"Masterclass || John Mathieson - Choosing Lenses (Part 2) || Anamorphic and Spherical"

Now, then you don't want to make sure this is too bright, because then it still looks like you're overpowering the candle. so what's good then is to have some very good spherical fast lenses that can hold the focus so you can go down into that depth right if you just shoot anamorphic your
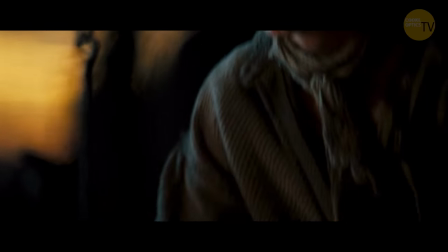(3:57)
blacks would start swimming the focus would be very shallow the lenses wouldn't really be biting because they only really look good in about 284 even 5 6 on the old dps initially 5 6 because that's when they really crunch and they start looking really solid like those old bond films really solid nice looking films they shot at five six day night whatever can you imagine then you know if you want to go
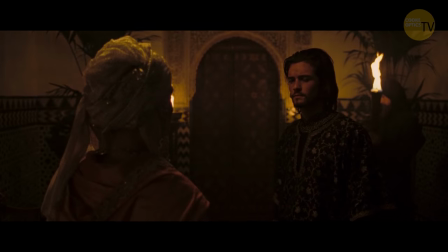(4:19)
the other way you better make sure you've got a you know you want your cameras to say to work you want the fire to feel like it's lighting into the room of it
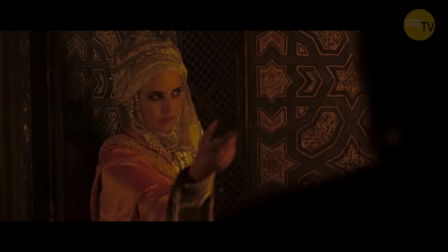(4:25)
and of course you're putting in stuff behind it you're supplementing everything but you need to you need to make sure you've got a lens that will help you get down there and a spherical lens even if it's underexposed will look a lot better underexposed than an anamorphic lens because you get a true stop they'll hold the sharpness better they'll even though it'll be underexposed the blacks will be solid and an anamorphic lens when it's underexposed everything starts wobbling you can't see the edges of things anymore they mush in together but again people are more confident now because they can see it on their monitor and they just keep upping the asa on the red or the alexa until it's right so that old skill has gone.
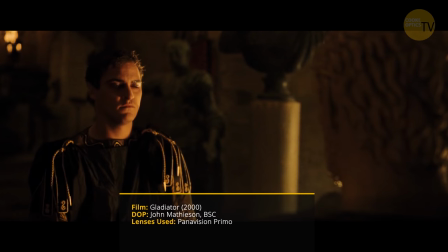(5:06)
You don't have to be as good, I said that earlier, you do not have to be as good. You can do more stuff.
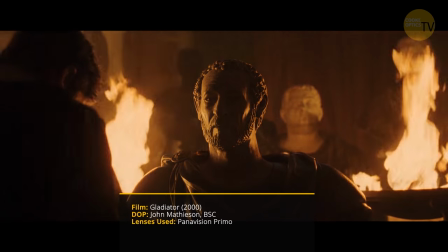(5:11)
I saw a shot Gladiator Super 35 because I knew you had to do a lot of shots and it could be low light and a lot
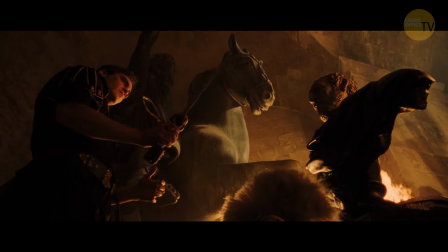(5:17)
of contrast which some of the time the anamorphic lenses weren't very good at handling contrast.
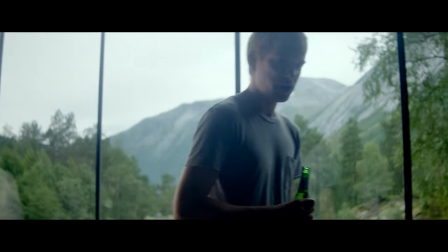(5:23)
You'd have something against a bright window and you wouldn't be able to hold them inside. There'd be a lot of veiling or fogging,
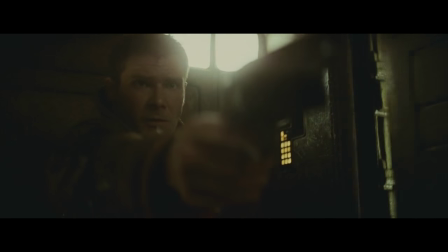(5:29)
not so much flaring but just a veiling of light filling into the lens because it hit the front compressed square element and it would travel all across it. So that was a consideration and I thought it's more important to get a volume of shots than to shoot a beautiful scope film. So that's what we did and I think really, really liked that.